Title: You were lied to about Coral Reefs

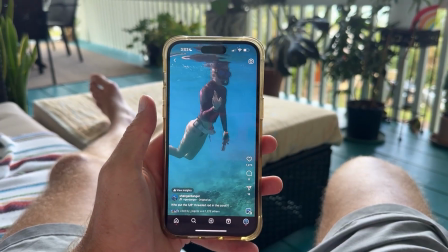[0:00]
Okay, has this ever happened to you? You see a video pop up of the ocean and you think wow these coral reefs are so dull.
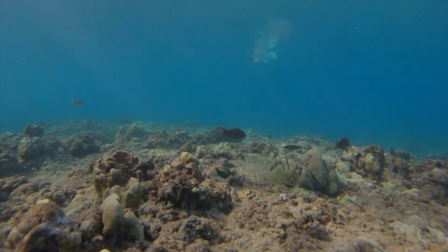[0:06]
Is coral bleaching really that bad that everything in the ocean is dead?
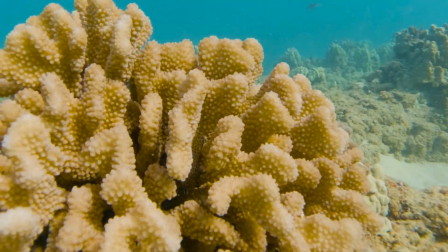[0:11]
Today we're diving into a topic that might be surprising if you've ever watched coral reef videos and felt like something was missing.
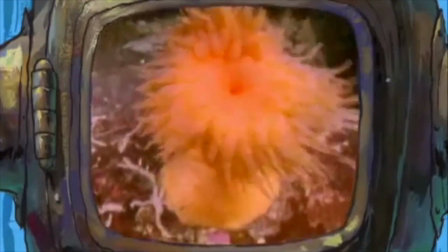[0:18]
If you're like me you remember seeing these vibrant colorful coral reefs growing up but if you've seen recent
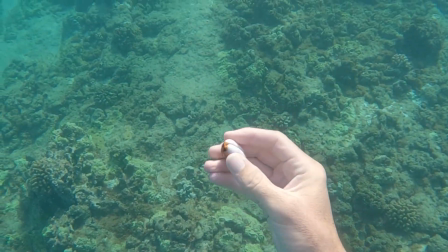[0:23]
videos or gone diving yourself maybe you notice the reefs don't look as bright and alive as you thought.
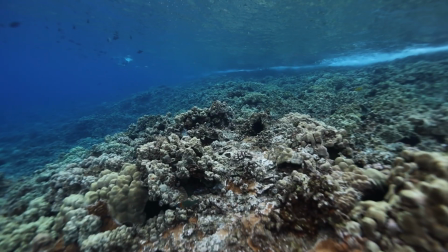[0:29]
Today we're going to explore why that is and spoiler alert it's not just because coral reefs are dying.
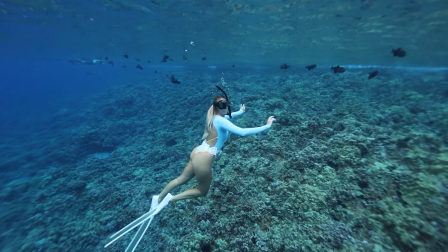[0:35]
Now don't get me wrong coral reefs around the world are under a lot of stress from climate change pollution and other factors but
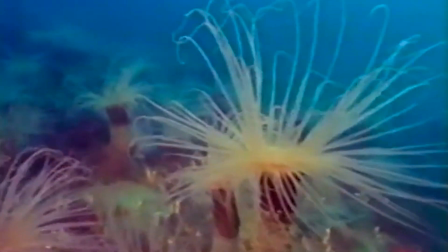[0:42]
there's something else going on here that affects how coral reefs look in videos and why you might feel like they looked more beautiful when you were younger.
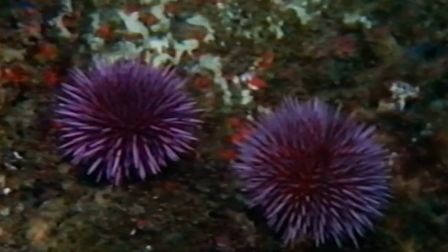[0:50]
First up let's talk about what I call the rose tinted glasses effect.
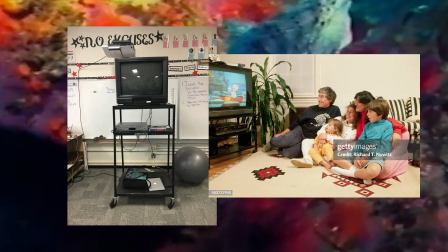[0:54]
Back in the day when When we were watching those early documentaries, either at school or on TV at home, the footage we saw was usually the best of the best.
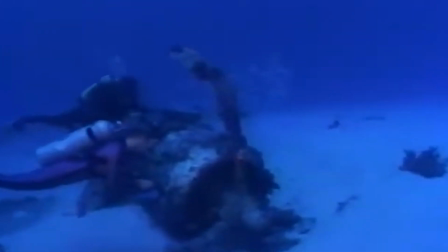[1:02]
What we didn't see were the countless hours of less exciting or murky footage.
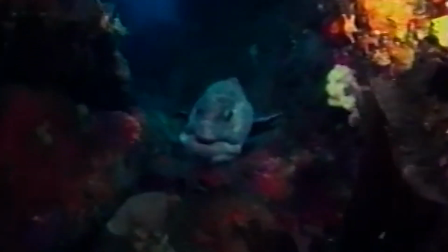[1:06]
Filmmakers and photographers would cherry pick only the most vibrant reefs to give us the most breathtaking experience possible.
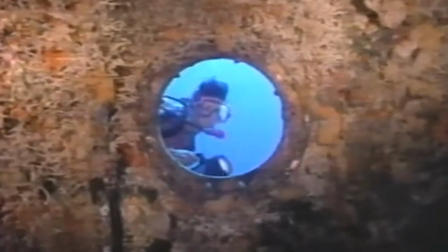[1:12]
Underwater filmmakers would spend hours hunting down colorful coral or waiting for the perfect lighting.
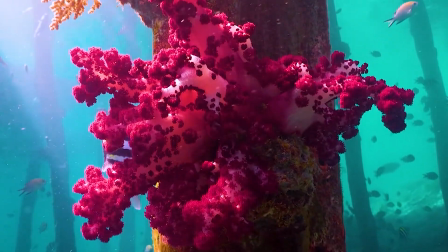[1:17]
They'd capture only a small section of a reef that looked super bright and healthy,
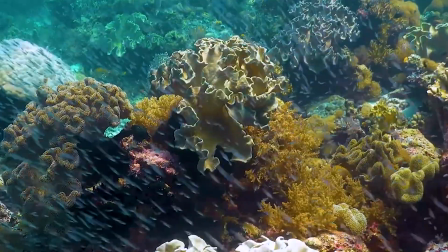[1:21]
and even though that might have been the exception rather than the rule, it became the version of coral reefs that's stuck in our memories.
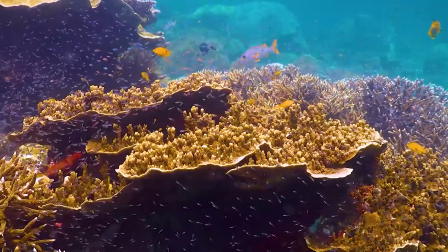[1:28]
Another key factor, lighting. When you see coral reefs in documentaries, most of the time they're using very bright artificial lights to illuminate the scene.
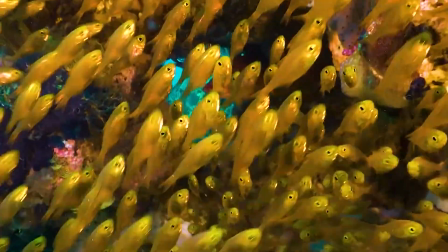[1:37]
These lights bring out colors you just can't see with your naked eye underwater. You see, water absorbs colors, especially reds and yellows, as you go deeper.
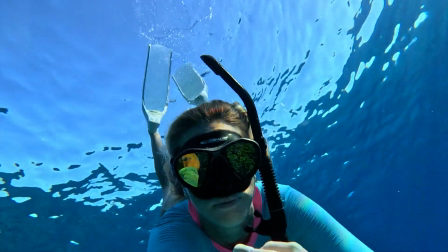[1:47]
As we go deeper, the natural light filters out, leaving mostly blue.
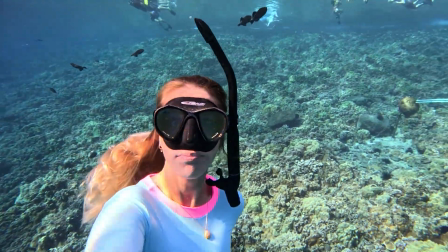[1:51]
This is why a reef that looks grayish or dull to the diver's eye can look totally different with bright lights on it.
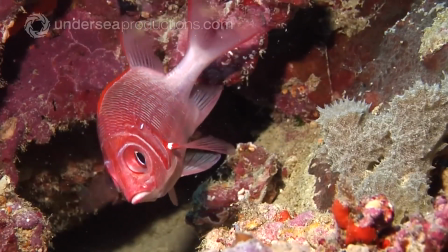[1:57]
Those lights bring out vibrant colors making the coral look almost as if it's glowing. Look at the difference here.
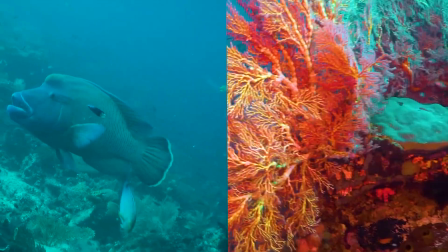[2:03]
On the left we have reef and natural light. Notice how muted and kind of dull the colors are. But on the right we're using artificial lights to bring out the hidden colors.
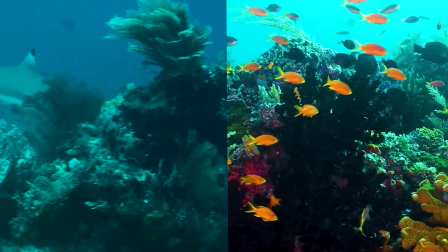[2:11]
Suddenly it looks a lot more like those documentaries from back in the day.
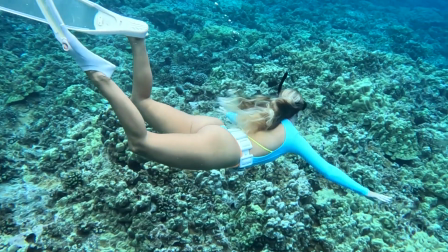[2:16]
So if you've seen videos of coral reefs today and felt like wow that doesn't look like I remember.
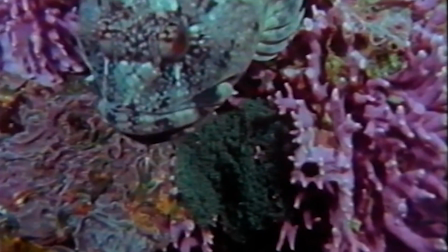[2:22]
It's partly because the videos we remembered from our childhood were enhanced to look as beautiful as possible.
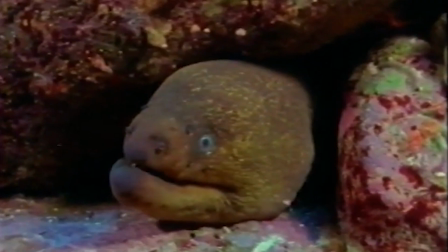[2:27]
They use selective editing and lighting techniques that make the reefs seem more alive than what a diver would typically see in person.
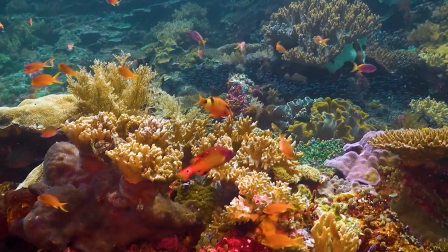[2:34]
Now, this doesn't mean coral reefs aren't beautiful in real life.
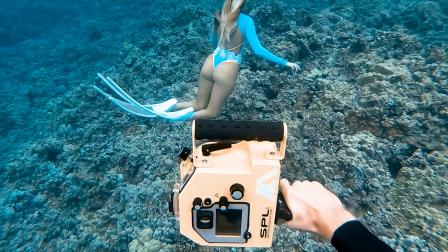[2:38]
There's so much life and color there, but you have to understand that those vibrant colors we often expect to see aren't as prominent when you're actually underwater without
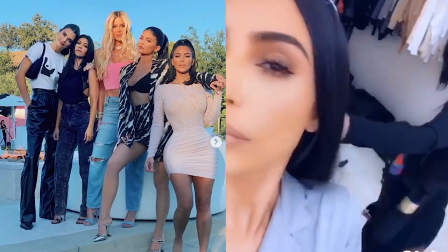[2:46]
any lights it's kind of like how social media filters work today we know a lot of people edit their photos to look more colorful and
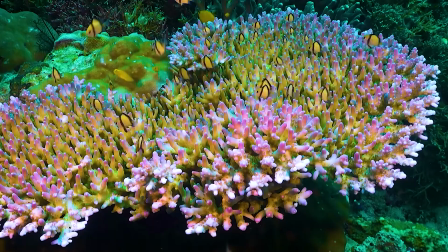[2:54]
eye-catching the same idea applies here what we remember is like a filtered version of what coral reefs are actually like
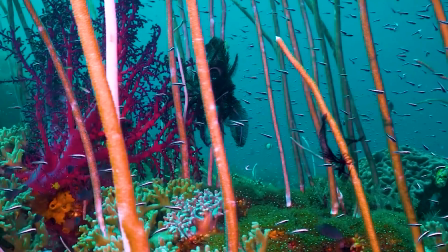[3:01]
and that's okay coral reefs are still incredible and full of life even if they don't always
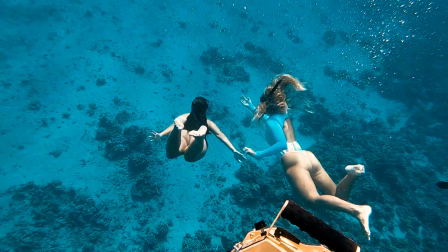[3:06]
look like those super saturated images so if you go diving or snorkeling and don't see
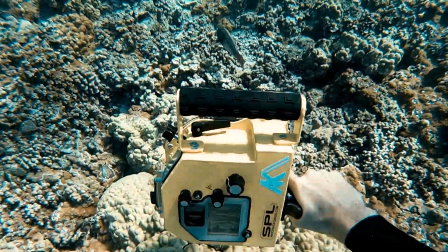[3:11]
these intense colors remember it's not that the reefs have lost their magic it's just that what we see naturally underwater is different.
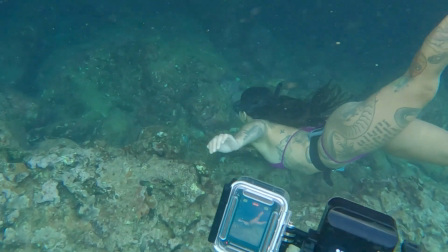[3:20]
So next time you watch a coral reef video or see footage that looks a bit dull just remember that lighting and selective filming make a huge difference.
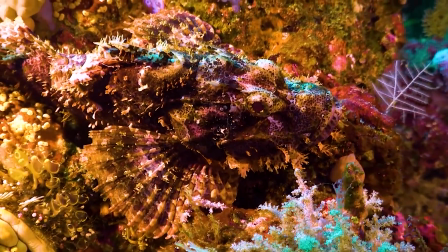[3:28]
Our memories of coral reefs are often based on highly edited footage but the reefs are still out there alive and thriving in their own way.
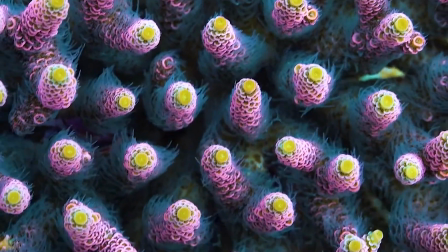[3:37]
Just in case you're wondering why are coral reefs so important in the first place.
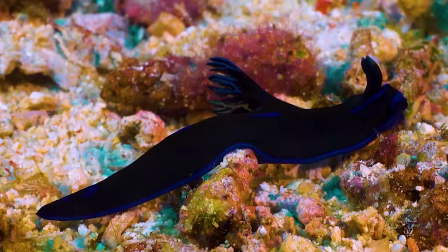[3:42]
Coral reefs are often called the rainforests of the sea because they're some of the most biodiverse ecosystems on the planet.
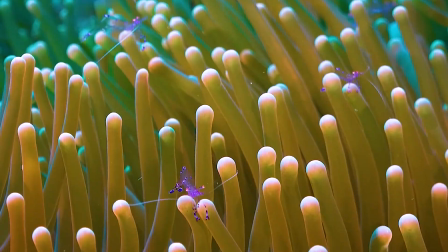[3:49]
They support around 25% of all marine life, even though they cover less than 1% of the ocean floor.
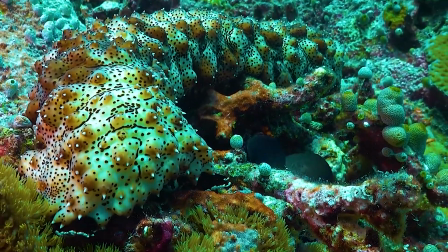[3:55]
They provide food, shelter, and breeding grounds for countless species, including fish that millions of people rely on for food.
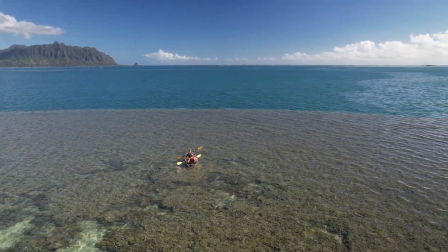[4:02]
Coral reefs also protect the coastline from storms and erosion, acting like natural barriers that reduce the force of waves.